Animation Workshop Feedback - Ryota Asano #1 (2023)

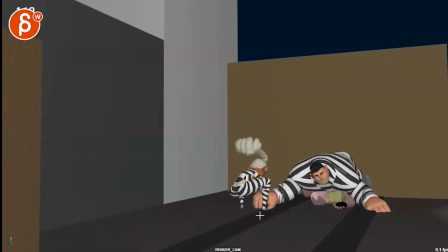(7:36)
he can keep him pinned because he's so heavy again i love that little exaggerated stop
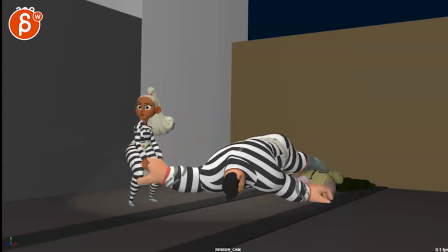(7:42)
into this the thought that i had here where he lands there then it just turns into a just pull pull pull what
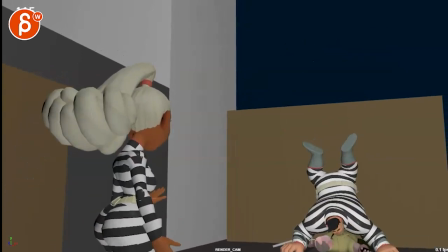(7:53)
if when he lands instead of this even though i like the silhouette it's a bit
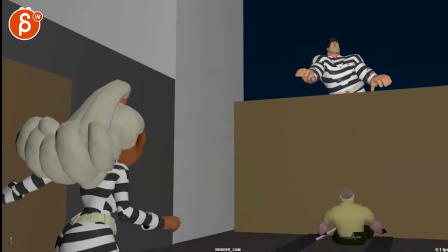(7:59)
twinned the whole pose so what if he lands and he is slightly more
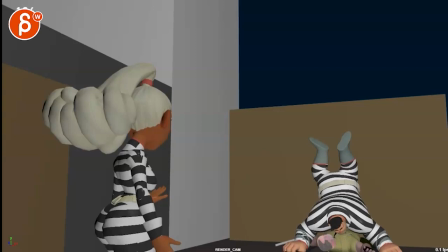(8:04)
three-quarter or maybe like he falls really clumsily and imagine this arm is underneath him and he has his head here this arm is like that and then maybe only you know only one leg came up the other leg
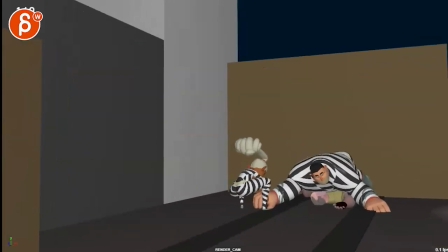(8:18)
is over there but he's laying on his side so that when she comes here and it's a bit tricky and i'm unraveling things so obviously feel free to ignore any of this but imagine the head is here that arm is underneath and then this arm is there she comes you know running to
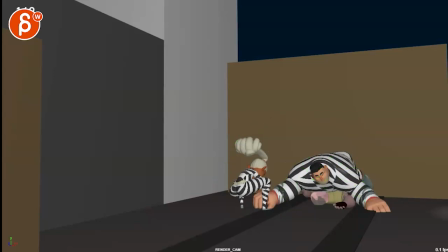(8:35)
over this grabs this arm so that she has to unroll him so it's not just a pull like this but this whole section
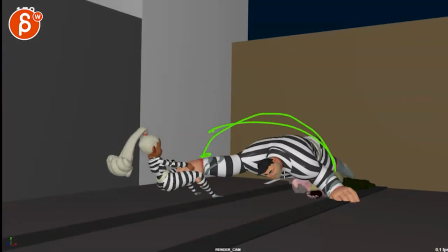(8:43)
is him getting turned over now i know this changes a lot because then he will be on his on on his back, looking up. But then you have a broader move.
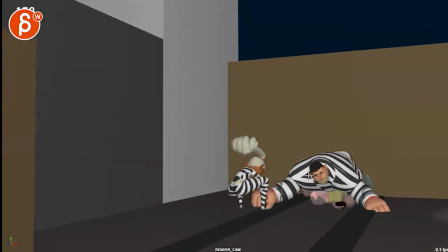(8:55)
There's a contrast in terms of where he is, in terms of laying here, rotating.
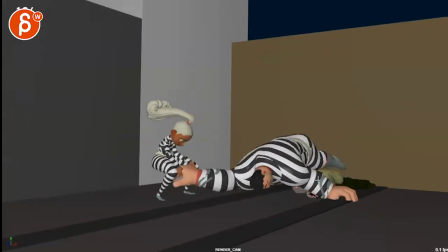(9:00)
She has a change where she first has to roll him off the guy. And once he plops down, she can readjust to then just pull him.
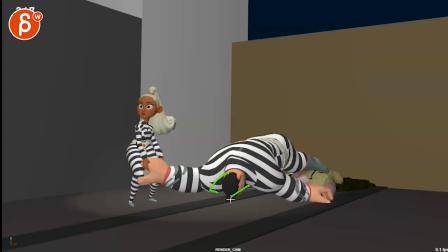(9:10)
And then maybe because of that, with that head, he can slowly wake up. And now we actually get to see his head versus here we can't. So when that spotlight comes in, he can also wake up and have an expression so they both have an expression of uh-oh or you know whatever silly reaction you want to have on him.
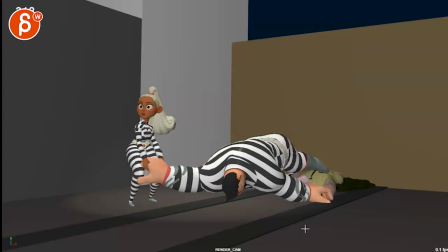(9:27)
Alrighty. That's kind of what I have. And again potentially destructive notes feel free to grab whatever you want from these.
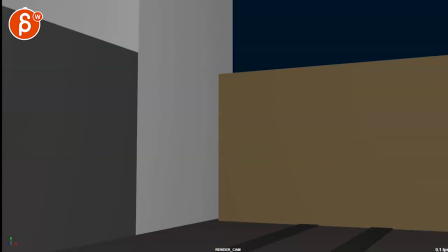(9:34)
These are just my suggestions. Alrighty. Thanks. Alright. There's an email. You can sign up. You can start whenever you want. You can submit whenever you want. You get 16 submissions. Either way a like and subscribe would be awesome. Alright. Thank you.